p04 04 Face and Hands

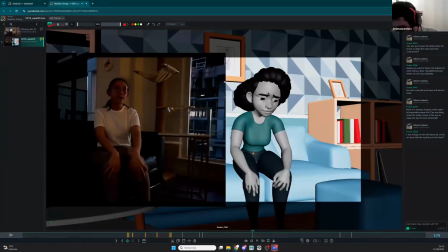[41:10]
And those eyebrows are kind of weird, but I think it might be because of the design.
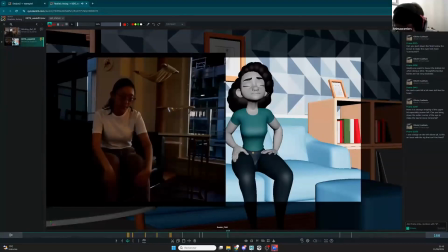[41:16]
I don't want to say too much about it, but I feel like sometimes they look nice like this, and some again I think here it's too much of rotation on the head again.
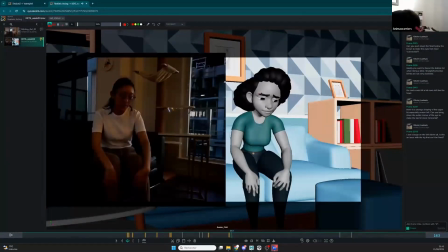[41:28]
And sometimes they look weird, where like it looks a bit like not very shapy. Also, it looks empty over there. So if you could just put can I get probably
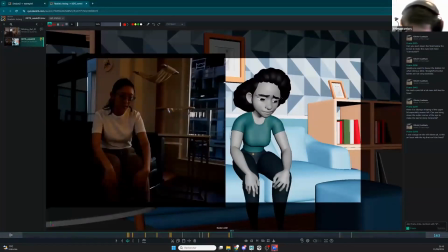[41:43]
yes, no, I don't know if I can get the color right. Yes, black color here. If I can get a bit more of this and a bit more
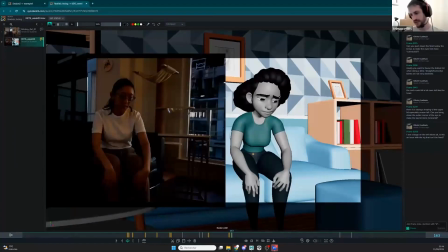[42:00]
shape of a solid shape, let's say like this, like already it seems a bit more natural.
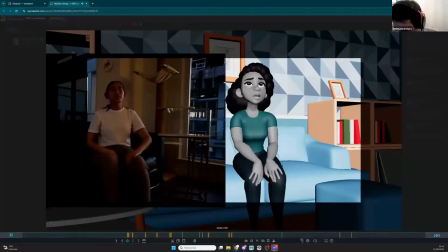[42:11]
All right. Something I don't think I'm.
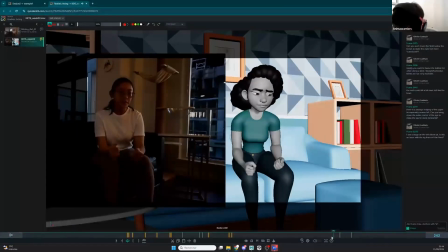[42:15]
And here
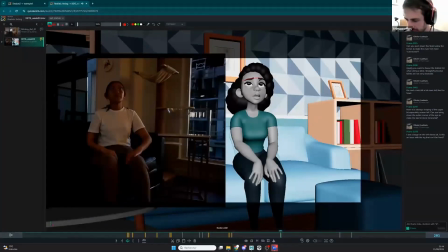[42:19]
And here's something I want to say about those shapes like this. I know it's some stuff we see everywhere. Like we have like favorite angles like this with this stuff like this.
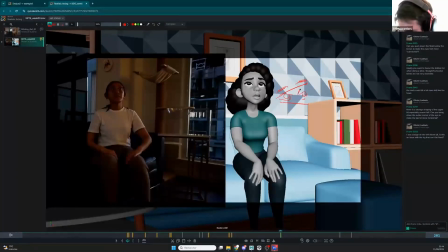[42:35]
And I would say it's a good rules and stuff, but be careful with that. If you want to do realism, it's it should be very tiny. It should be so tiny that we don't actually see it. It's more in the flow sometimes. It's less in the pose. I think here it's okay.
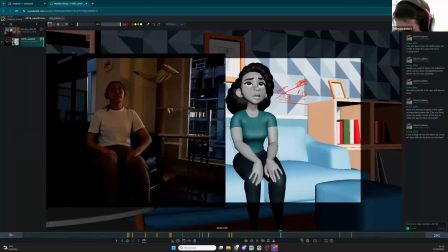[42:55]
It's not too much, but be careful not doing too much of like one like this, just to say, hey, I'm looking there. It's very DreamWorks, Disney, they use a lot of this. And I mean, DreamWorks they're not doing too like realistic stuff.
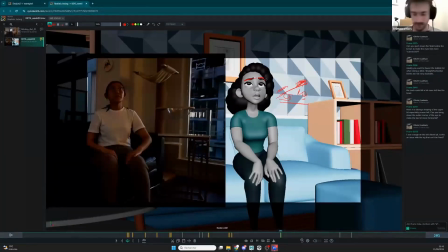[43:16]
It's let's be careful with that if you want to do naturalistic animation. Something I. Here it's too much. Here is like it's very pushed and it looks like animation more than uh like naturalistic animation.
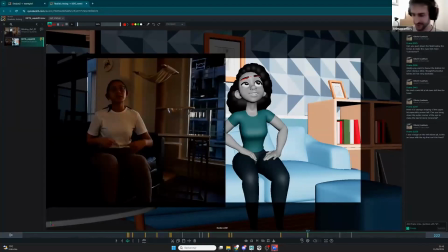[43:35]
So because I'm doing this realistic animation course, I want to say be careful with that. You will never see this from or maybe, but in Arcane and stuff like that, and in Dragon and this kind of like trying to be naturalistic actings.
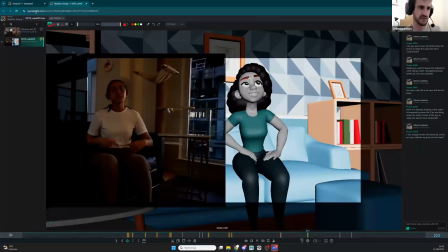[43:54]
We're very careful with that, except if the character mean to be cartoony and funny or whatever.
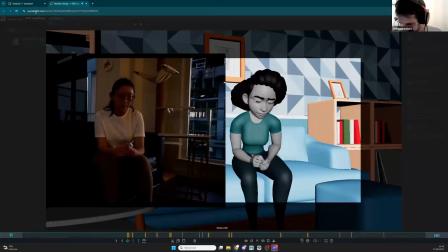[44:02]
So Don't yeah, think I'm be careful. good enough to be, And here, I wanted to do like wanted to do a little special note on this one,
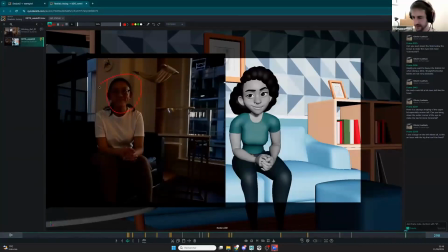[44:21]
because here is the emotion you want to tell is I'm smiling because I'm hiding my emotion. It's what I understand, but it seems like a very sincere smile, and
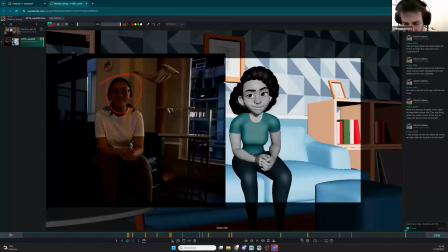[44:41]
and because of the context and everything, and you understand that it's I'm smiling to hide my tears, my pain. So how do you make this in animation?
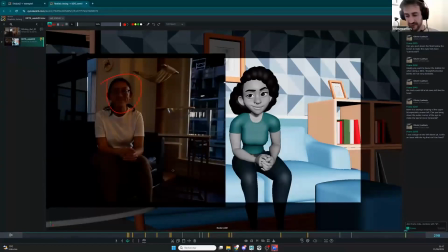[44:57]
It can be very hard because the design is very different, especially with a design so cartoony. So I think I'm gonna try to do it very quick on drawing. Boop.
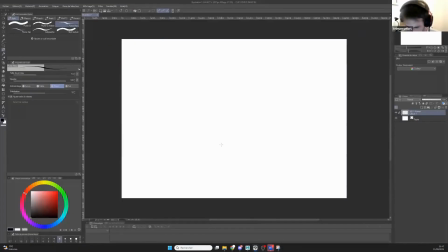[45:21]
Like this, copy here, and I'm gonna try to put it there if it's working.
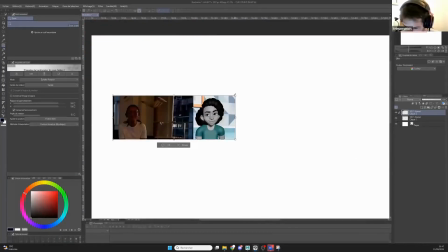[45:34]
All right, let's see what you get. So what you have this design and you want to do this pose here, and your
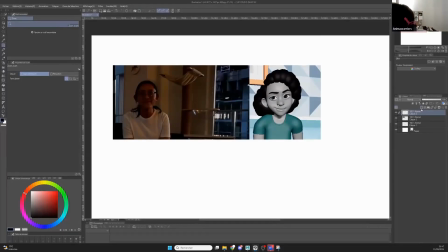[45:43]
words you put it there is sincere, like it's not sincere smile because it's hiding something, so it's like I'm smiling,
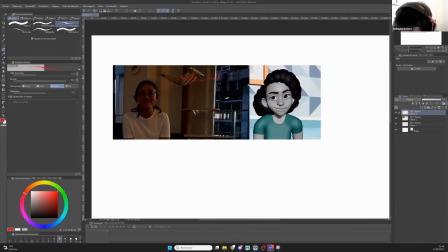[45:59]
smile plus hidden sadness. Okay, this is what you want to get. But again, if you look at this picture here and you don't see the animation before, it's like, maybe it's just a smile.
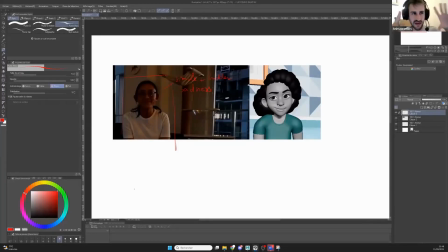[46:19]
But because your character is so designed and everything, you want to be a bit more accurate than this. This is more like a cool smile where you're doing a joke to someone is like, good one. A bit too much of this shape here.
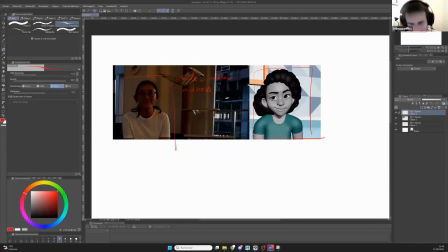[46:38]
The eyebrows are very nice, but they're probably not saying the right thing. So I'm gonna try just to reshape this a bit.
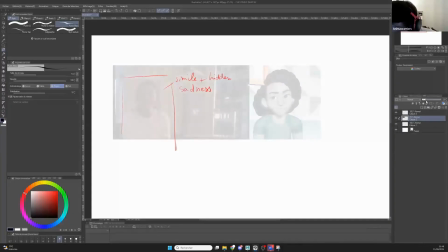[46:47]
So what I'm gonna do is just quickly draw over this guy here.
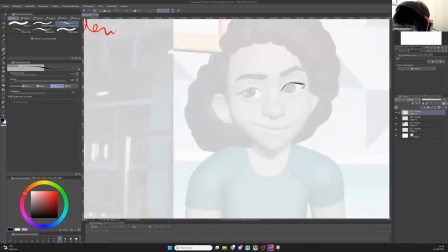[46:57]
Boop. So I'm gonna draw over her like this, redo what you did, and try to change it. So very quick. So I think we talked about it, but in
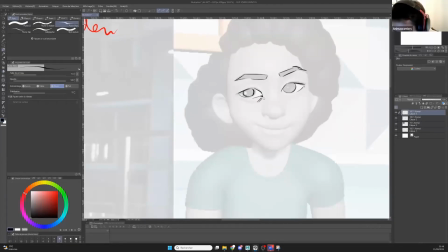[47:16]
realistic acting, you wanna be very accurate with your facial poses. So they need to be clear enough, and sometimes you need to change reality to be a bit more accurate
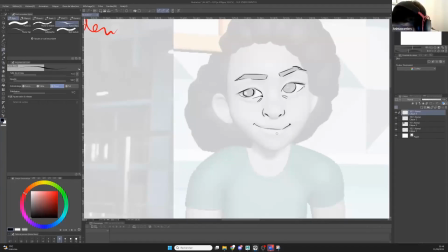[47:34]
in your posing in the dialogue, the internal dialogue you want to say, the emotion of the character should be readable in the main poses. So here you're doing your main poses, your key poses.
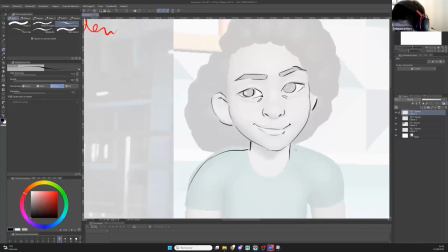[47:53]
So let's see what we can do. Okay, so here we go, and a bit of this, boom. Okay, up.
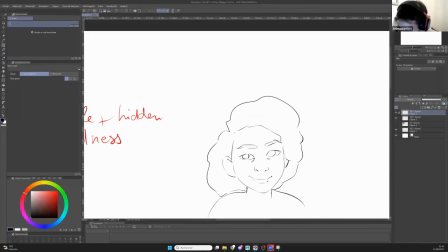[48:08]
All right, so I'm gonna hide this guy, and here it shows nicely the idea.
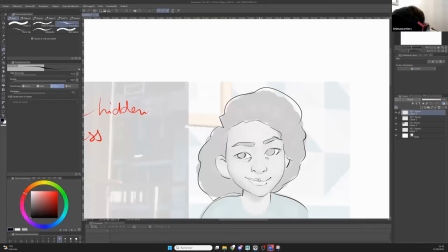[48:16]
I think I'm missing some of probably the lip here, something like this.
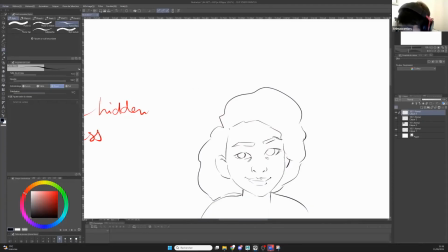[48:23]
All right, so what if I change this
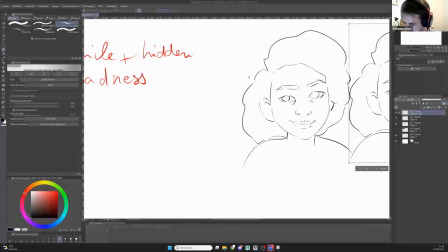[48:32]
to show what we want to reach? It's this stuff, smile, hidden sadness.
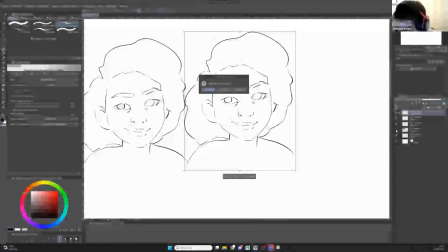[48:40]
Okay, so first of all, I think, yes, up.
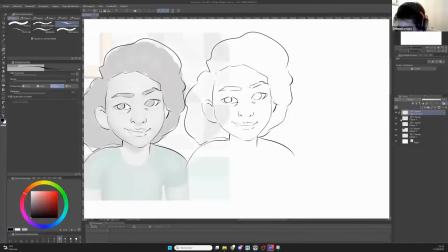[48:45]
I think I talked about it last time, but this shape of, where are you?
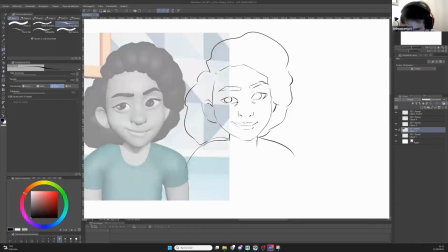[48:54]
Hoop. This shape of the smile here, it's dangerous.
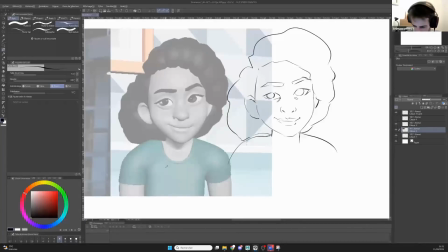[49:01]
It's dangerous because if you analyze your smile, your realistic smile, it's kind of flat.
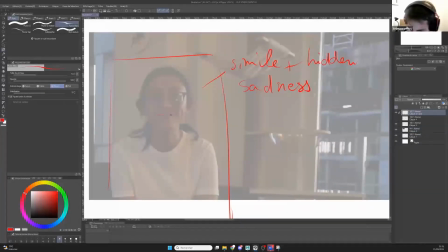[49:08]
This stuff here is pretty flat, or even going low sometimes. You see, it's even this shape here. If I smile, it's kind of flat. Okay, so this says a lot.